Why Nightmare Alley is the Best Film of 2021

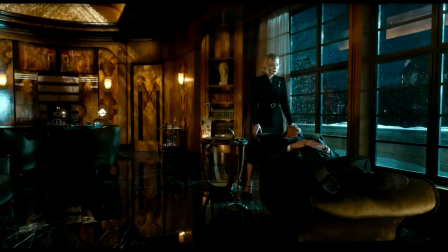Notice the subtle movement of the camera, the extended quiet that descends across the soundtrack,
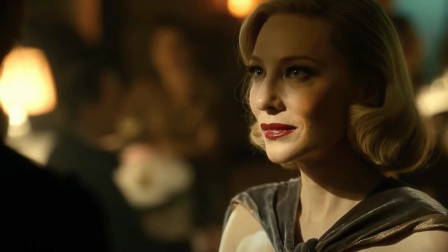the feeling of dreamy somnolence created by the deliberate motions and delicate, controlled tones used by Blanchette.
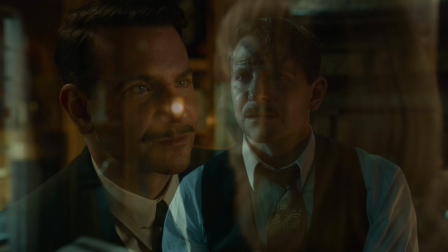Notice how this causes the layers of affectation to steadily fall away from Cooper's performance.
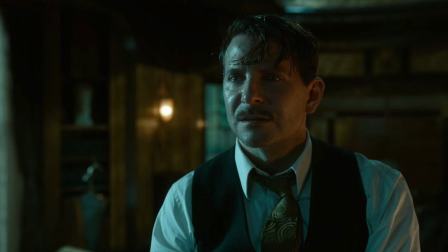Stanton, who up to this point has allowed no break in his facade, begins to reveal himself and betray his secrets.
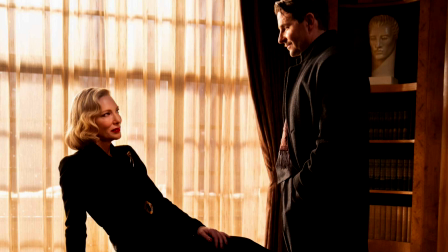It's the last thing he wants to happen. He catches himself, but not in time to prevent a sliver of vulnerability,
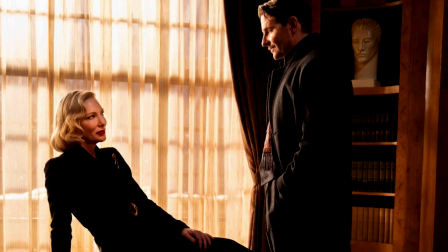a glimpse of the shivering form of his true self from getting out.
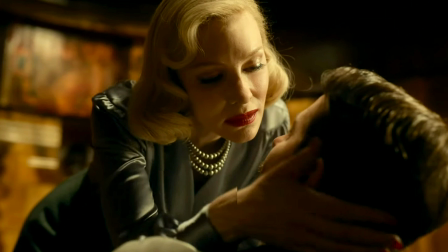It's not just a flawless synchronization of performance and direction,
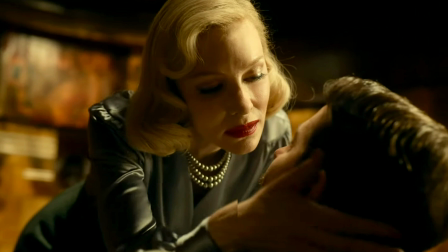it's a crucial storytelling moment that lets us know which of them is really in control,
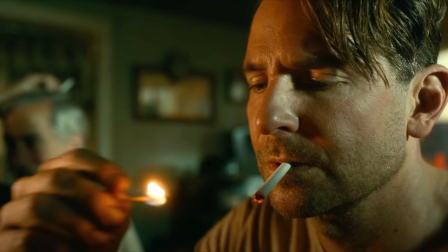and it demonstrates how deeply Stanton is lying to himself.
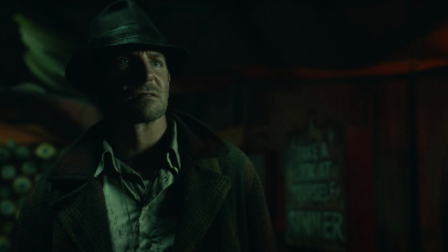This is all precursor to an unforgettable final sequence where Stanton reaches the end of his rope and can no longer hide from who he is.
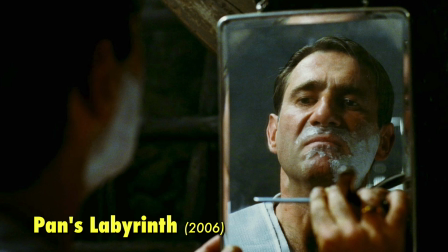Del Toro's is a moral universe where choice and consequence weigh heavily.
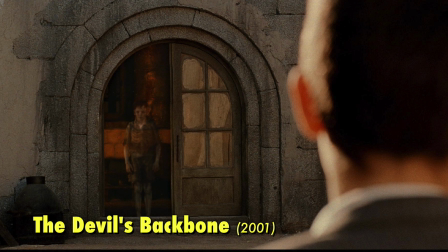That moral structure is conveyed through symbolic motifs.
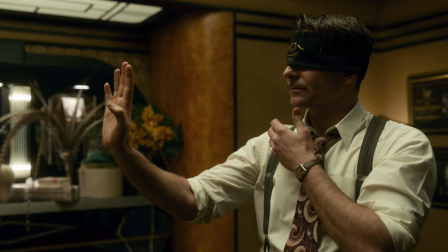In Nightmare Alley, the symbols are arranged around the ideas of blindness and illumination.
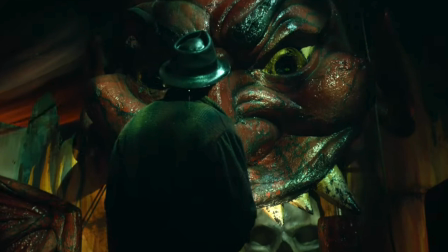Eyes serve as witness and judge to Stanton's sins.
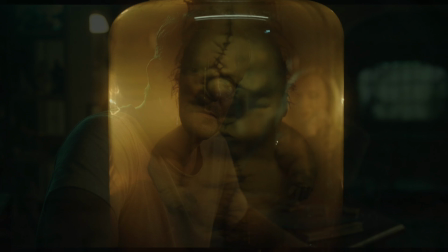This is most visible through Enoch, the deformed baby in a jar first glimpsed in one of the carnival sideshows.
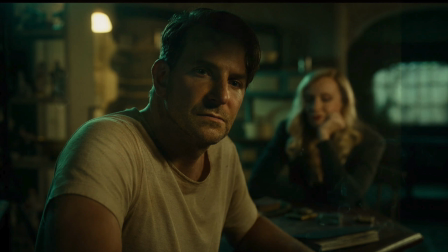Enoch appears at nearly every significant juncture in the film's first half,
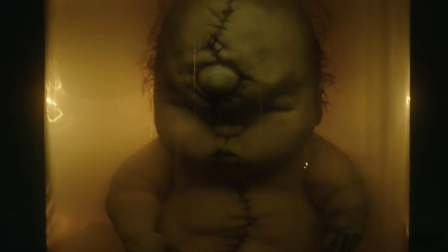his single all-seeing eye tracking Stanton's choices and actions.
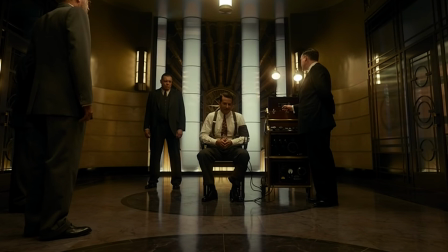The eye is echoed throughout the rest of the film in the production design's recurring use of circles.
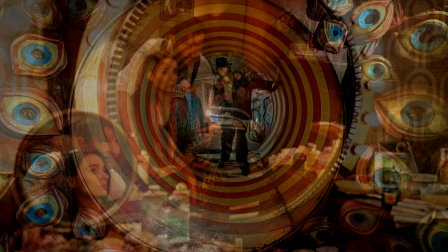These eyes and circles all serve double meanings,
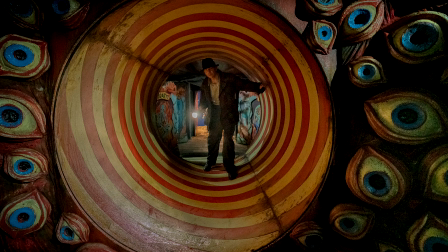the eye also being the film's key image for representing illumination, especially illumination of the self.
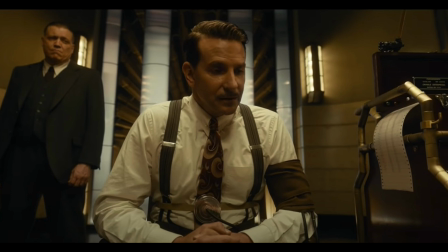Stanton is a spiritually blind man who believes he can see.
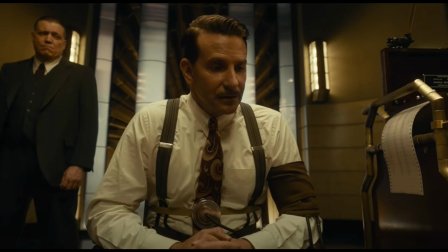He thinks he knows people because he can read their signals, tune in on the information useful to him.
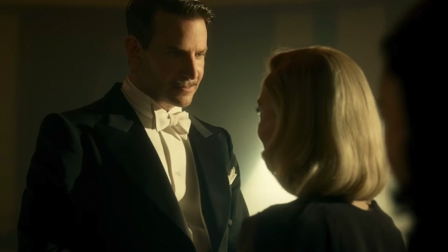He thinks he knows himself, believing he can define who he is through the clothes he wears,
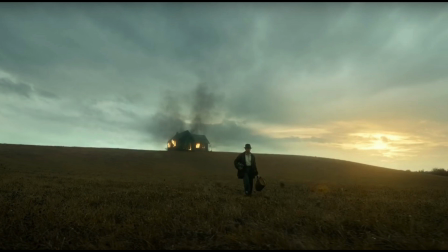the voice he uses, the words he speaks. He believes he can escape his past and his choices.
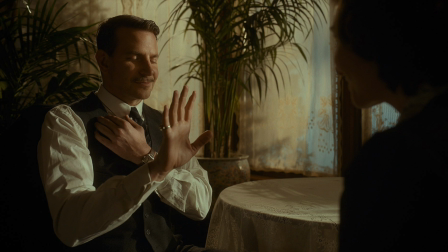What he doesn't realize is how thoroughly he is failing to perceive anything.
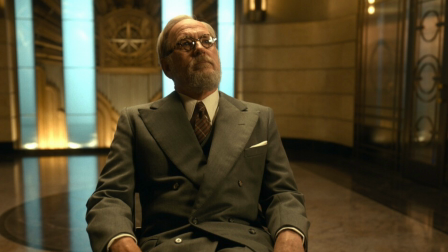He cannot see the actual people right in front of him.
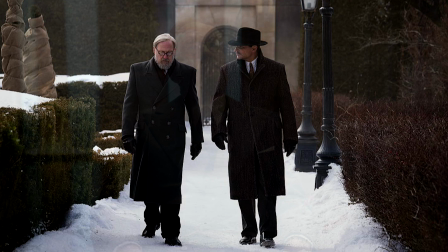He speaks a few secrets, but he misjudges almost every single person in the film.
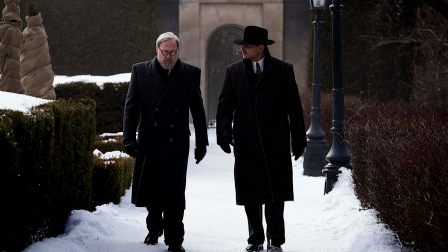He can gauge the surface, but he can't perceive the truth, not even about himself.
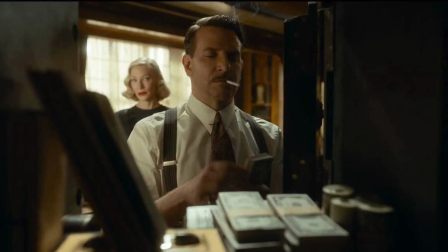Like the very people he is manipulating, he'd rather believe his own lies.
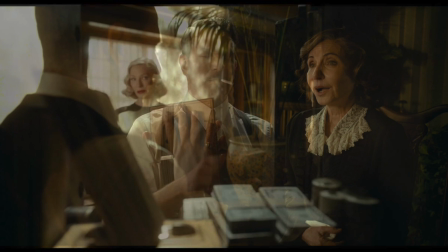Del Toro shows how a lie can be a powerful weapon and a valuable tool,
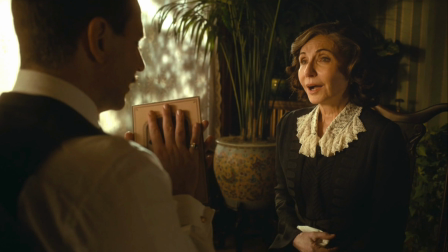dangerous because it can often appear so appealing, so soothing.
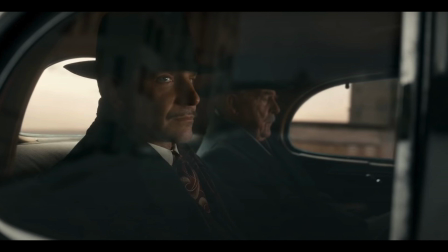Every person has some need deep inside that can be touched by the right lie.
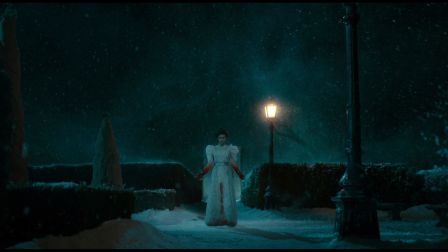It can't be protected by money or status, and when someone targets that weak point, the consequences can be tremendous.
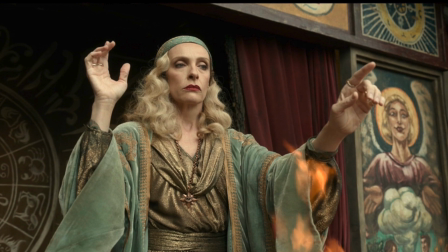Some characters in the film, like Xena, realize this. She knows there is a limit,
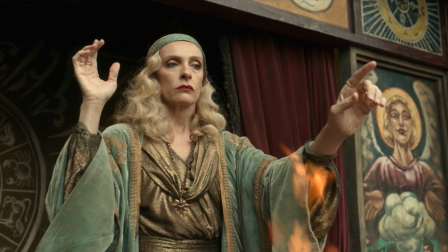that truth must take over before the lies go out of control and start to suppress reality.
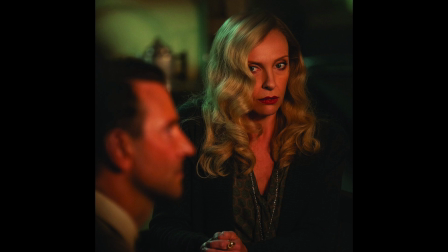She makes her choices accordingly.